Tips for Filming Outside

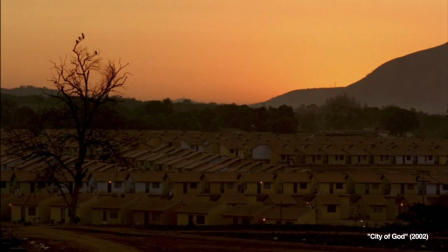0s
One of the first things that filmmakers learn is to use wide exterior shots like these to give the audience some context to set the scene.
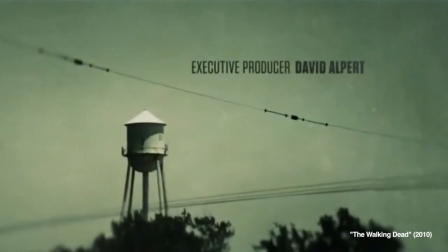7s
But until recently I didn't really appreciate how much these shots could influence the final product.
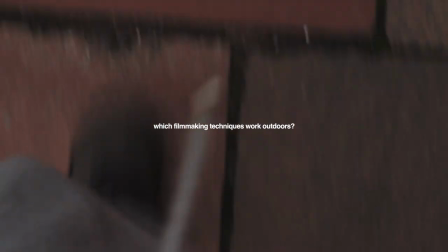13s
So I thought I'd head outside to see which filmmaking techniques work outdoors and how these shots can impact the story we're trying to tell.
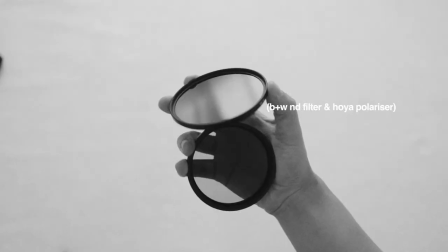21s
Here's what I've got with me. A camera, lens, microphone, filters. That's all on a ball head and that's on a tripod equivalent.
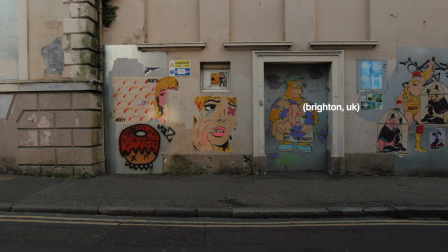28s
I've also got one new place to explore and the rest of the day set aside for filming.
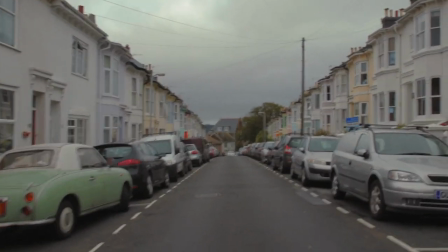34s
Now the big question is how do we represent what we're seeing to the audience?
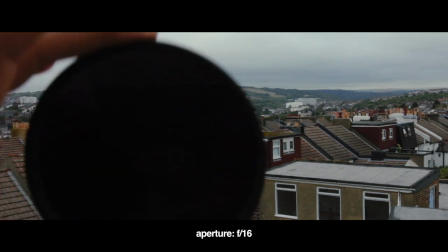38s
For example, I might just want everything to look as good as possible, in which case I'd use my ND filter if it was bright outside so I could choose the best looking aperture setting.
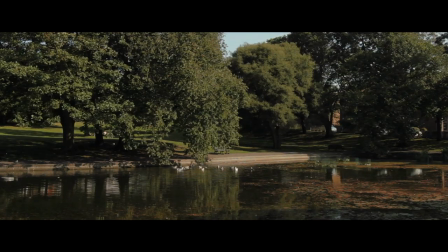47s
And when there are reflections on leaves,
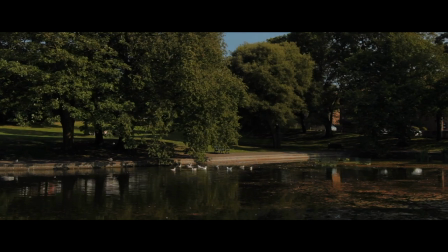50s
I'd use my circular polariser filter and spin it until those reflections are cut, leaving us with richer greens.
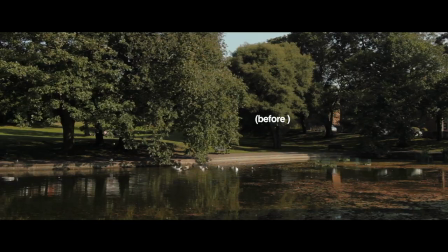57s
Here's a before and after.
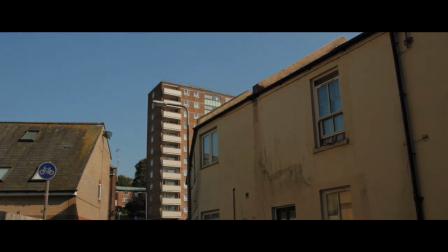61s
And the polariser works for the sky as well, if I wanted a darker blue, although bear in mind it does depend on which way you're facing, it doesn't always work.
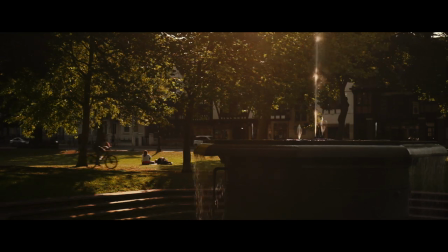69s
But usually our goal isn't to make everything look as beautiful as possible, we're actually trying to tell a story.
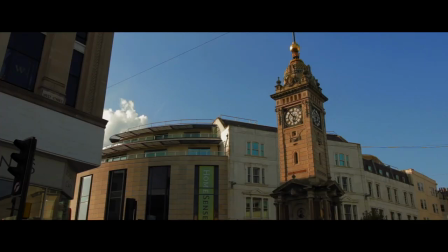75s
So for example, if we filmed this, the mood is tranquil, still. But by simply using different sound effects and repositioning the camera so it's closer to the floor,
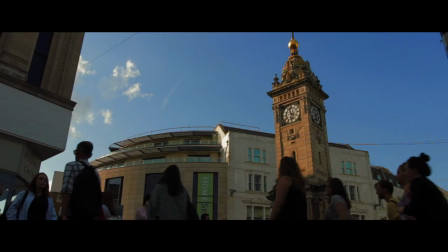86s
it reveals what was going on in the foreground, and now it feels like a bustling city centre rather than a deserted town.
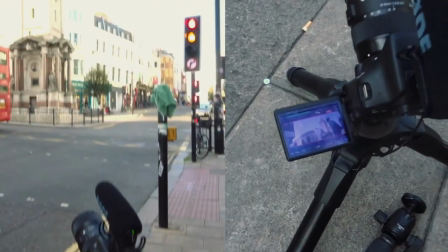94s
These are the kinds of choices that affect the way that our films are perceived, and I think in a deeper way than just whether you decided to use a filter or not.
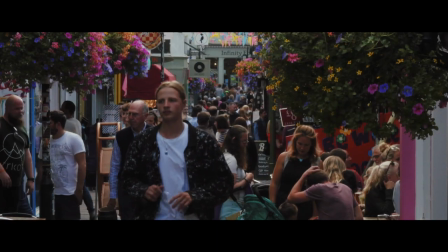103s
We could take it further with a shot like this, all I did was find loads of people,
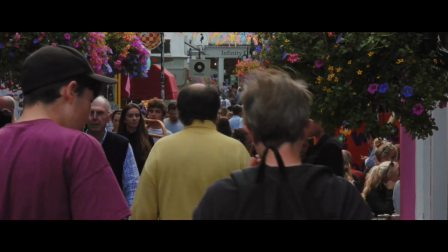106s
set the camera as far away as possible and then zoom in, which compresses them into a sea of bobbing heads,
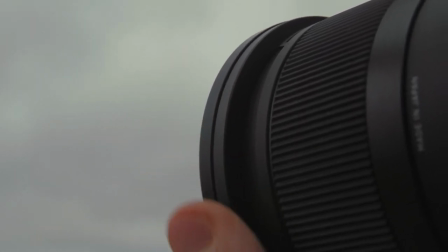113s
making it feel even more busy. So we can make things look nice with filters, and we can use the camera position to control how the audience sees what we're filming,
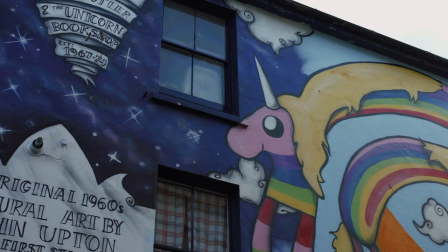121s
but I think there's something deeper that's actually quite easy to overlook. What are we actually filming?
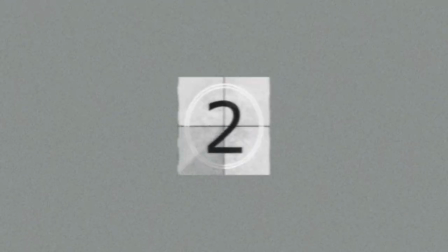128s
Imagine that I made a film that started like this.
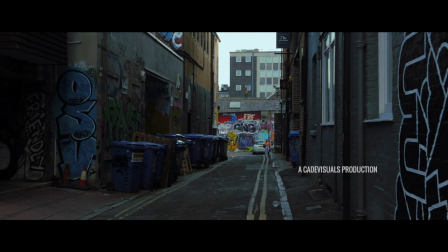135s
It's a dark alley, we've got graffiti, words that spring to mind for me are crime, grunge, danger, grease. Or we could go for this.
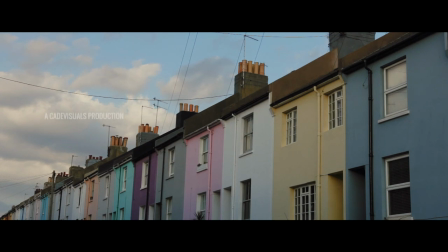It makes me think, quaint, picturesque, relaxed.
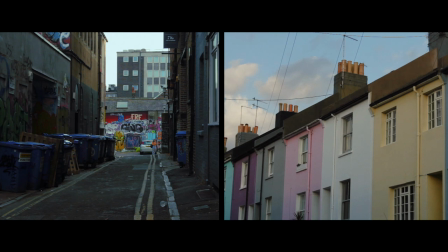152s
Now did those feelings come from the angle of the camera, or the filters that I used? I don't think so. I think they were there in the location before I was. Because when we're trying to establish a location or get some b-roll for a documentary,
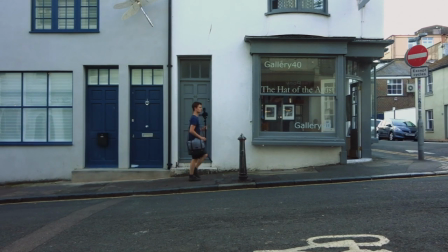167s
I think a lot of it just comes down to walking around, finding the right spots to film.
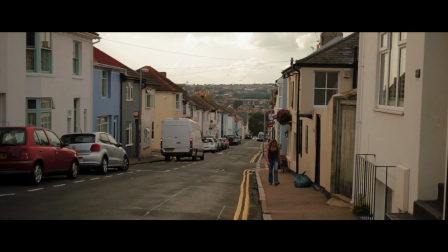172s
Do we go for the busiest parts of town, or the quiet? Do we film the tourists or the locals?
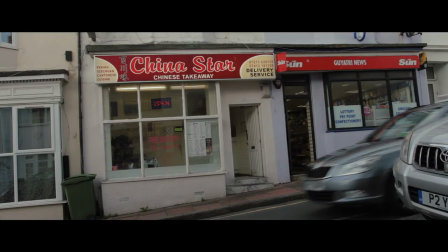179s
We could choose to film these wires outside a dingy takeaway, or a nicer looking pub with a little girl walking in front,
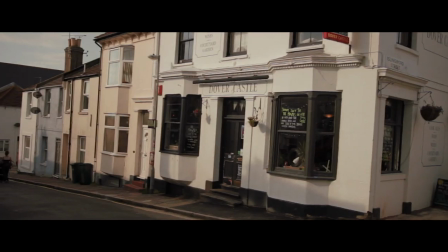186s
and each represents this place very differently, and yet they were literally just a stone's throw apart.
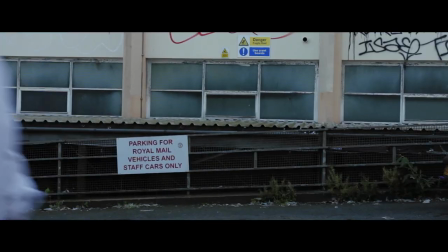193s
See I used to get so caught up with which filmmaking techniques will make a scene feel a certain way,
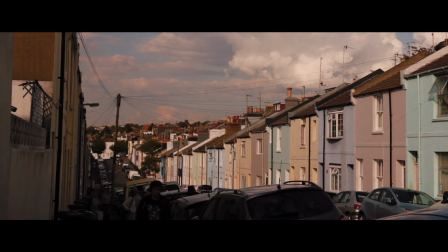199s
but at the end of the day, the techniques are usually used to bring out what's already there in the script,
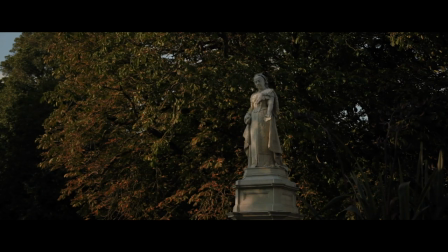204s
the location, or the person you're interviewing.
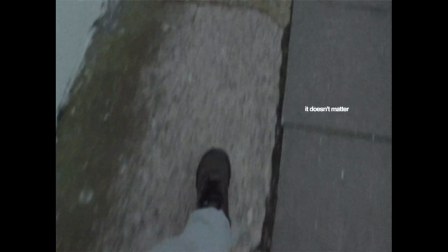207s
Sure, the techniques are powerful when they're used in the right way, but it doesn't matter how the painter holds their brush if they don't have any paint.
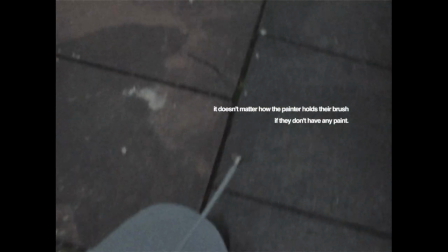217s
My name's Simon Cade, this has been DSLRguide, and I'll see you next week.